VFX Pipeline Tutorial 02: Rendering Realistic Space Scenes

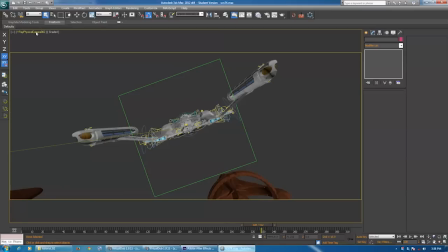[24:25]
Now, one thing I really like from the JJ Trek movies, well, actually the second one, is when the ships go to warp,
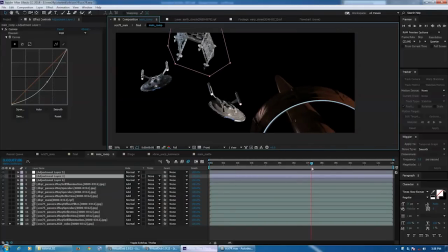[24:32]
the camera kind of sits behind here and it does this huge zoom out,
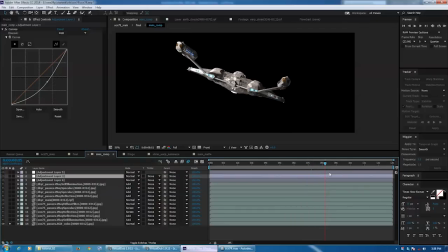[24:38]
which makes it look like the ship is stretching. And this is, I think, an homage to what we've seen in other Star Treks, where when the ship goes to warp, it actually stretches, but just not in this kind of manner.
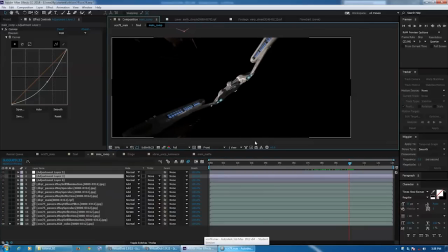[24:51]
And what's actually happening here is with the camera,
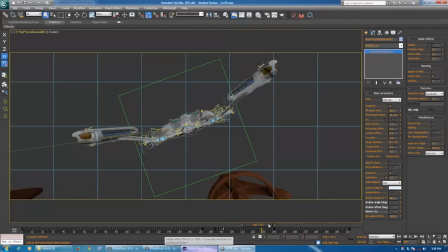[24:54]
when it lines up behind the ship here, I've just animated the focal length from what it was at, 77.84, and it goes all the way down to 13.233.
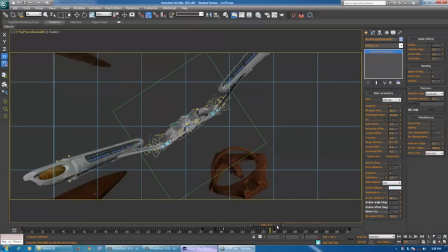[25:07]
And this will give that very wide look. And for those of you who aren't familiar with focal length and how it works, is that when you're zoomed in more,
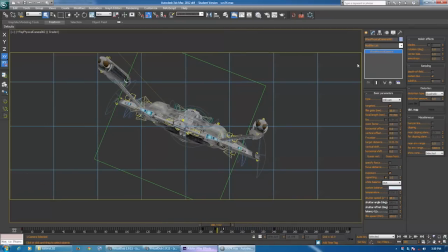[25:15]
the shot essentially gets compressed and it makes everything look closer together and bigger.
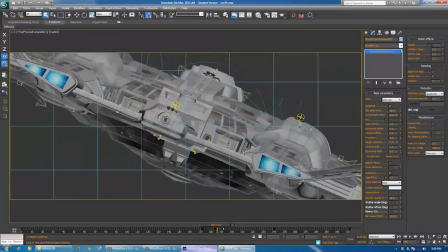[25:20]
And when you're zoomed out, it makes everything look really long and wide and stretched.
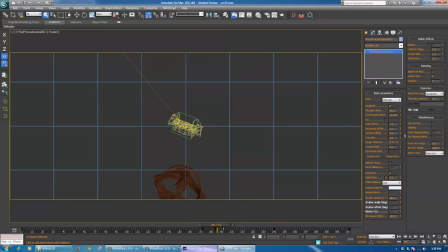[25:26]
You see this effect a lot in movies and TV where they want to make a look, make a building look tall. So they'll go from the ground angle and they'll shoot up with a really wide angle, and it just makes things look looming. And you also see this when you want to make a person look tall, you'll often shoot from a low angle with a really wide lens, etc.
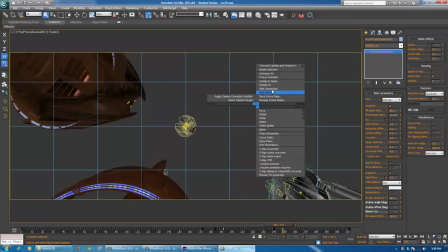[25:47]
And so that's all that is. And then finally, we have our particle effect.
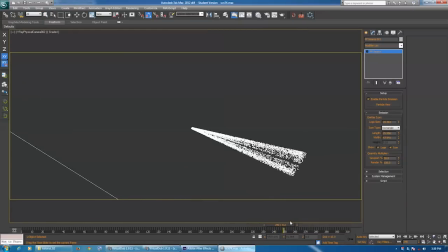[25:55]
And this is just a basic particle flow source in 3ds Max. It's nothing too special.
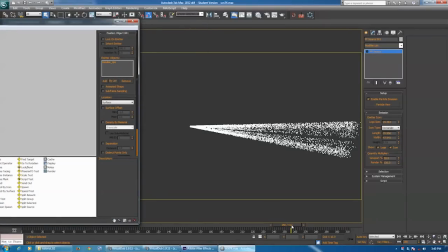[26:03]
Position object. What I've done is I've just positioned it on each ship's engines for each render, and I've done a separate render for each particle effect.
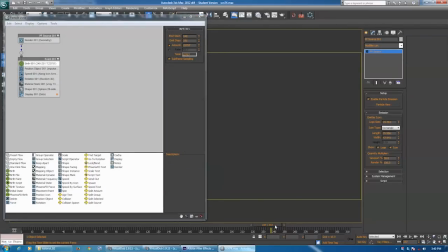[26:15]
And it's just, it starts emitting at 240, stops at 251 when the ship is away. And there's a very low speed on it, so it doesn't go zooming away. And it just uses a self-illuminated material, nothing too special, and the shape is just tiny spheres.
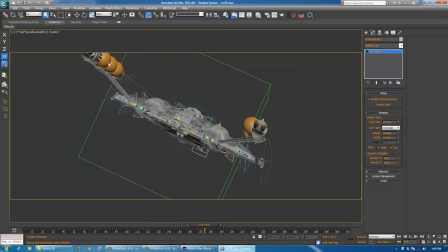[26:38]
And then finally, for this shot, and for many of the shots in the film, I have the lights.
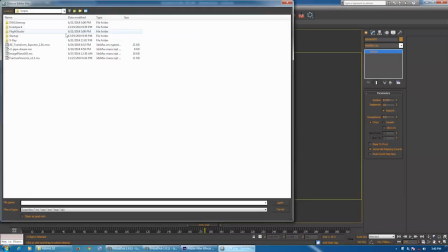[26:48]
And I talked about this script in the previous tutorial. It's the AE Transform Exporter.
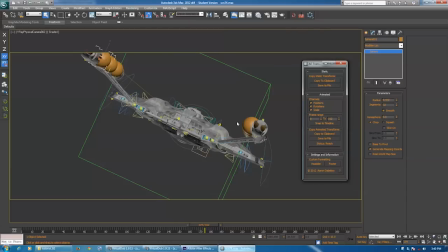[26:52]
I will post links once again in the description. And this is a wonderful tool, especially combined with your RPF exporter, which takes your camera, where you can very easily get
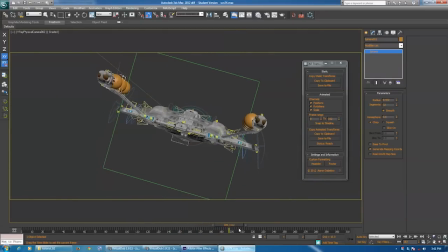[27:06]
3D between your scenes in 3ds Max and After Effects or whatever compositor you happen to be using. And so what I've done here is I've set up these spheres on the engines and on the nacelles, and I've linked them to the ship.
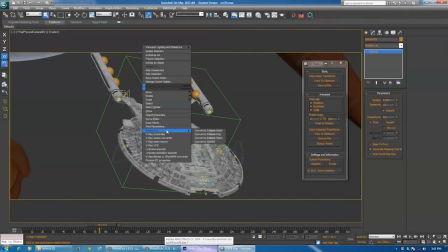[27:21]
And if we just right-click and go to Object Properties, they are not renderable. So they're essentially dummies, but I like spheres because they're easy to see.
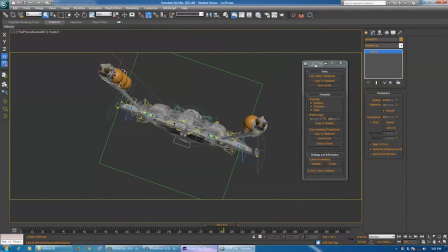[27:34]
And if we go over here to our AE Transform Exporter and copy to clipboard, this will copy the motion of whatever is selected for the entire range of the animation. And now you see AE keyframe data has been copied to your clipboard.
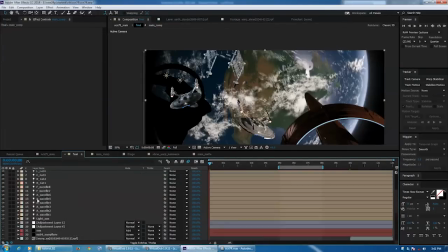[27:54]
And we just come into here in our comp and we add a light and we can paste the keyframes. So just paste it over that light that's already there. And voila.
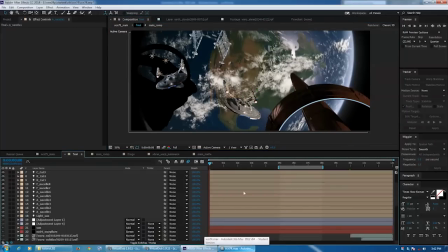[28:13]
Now, I have done this for every source in the scene which will be emitting some sort of light or lens flare.
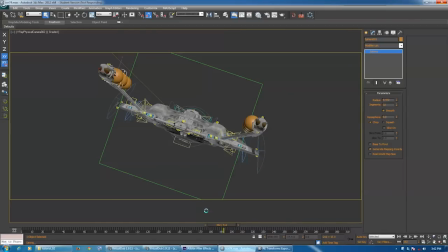[28:20]
And so, as you can see for the NX-04, since it's closest to the camera, I actually have 6, 7, 8, 9, 10 different light sources that I've copied using this method.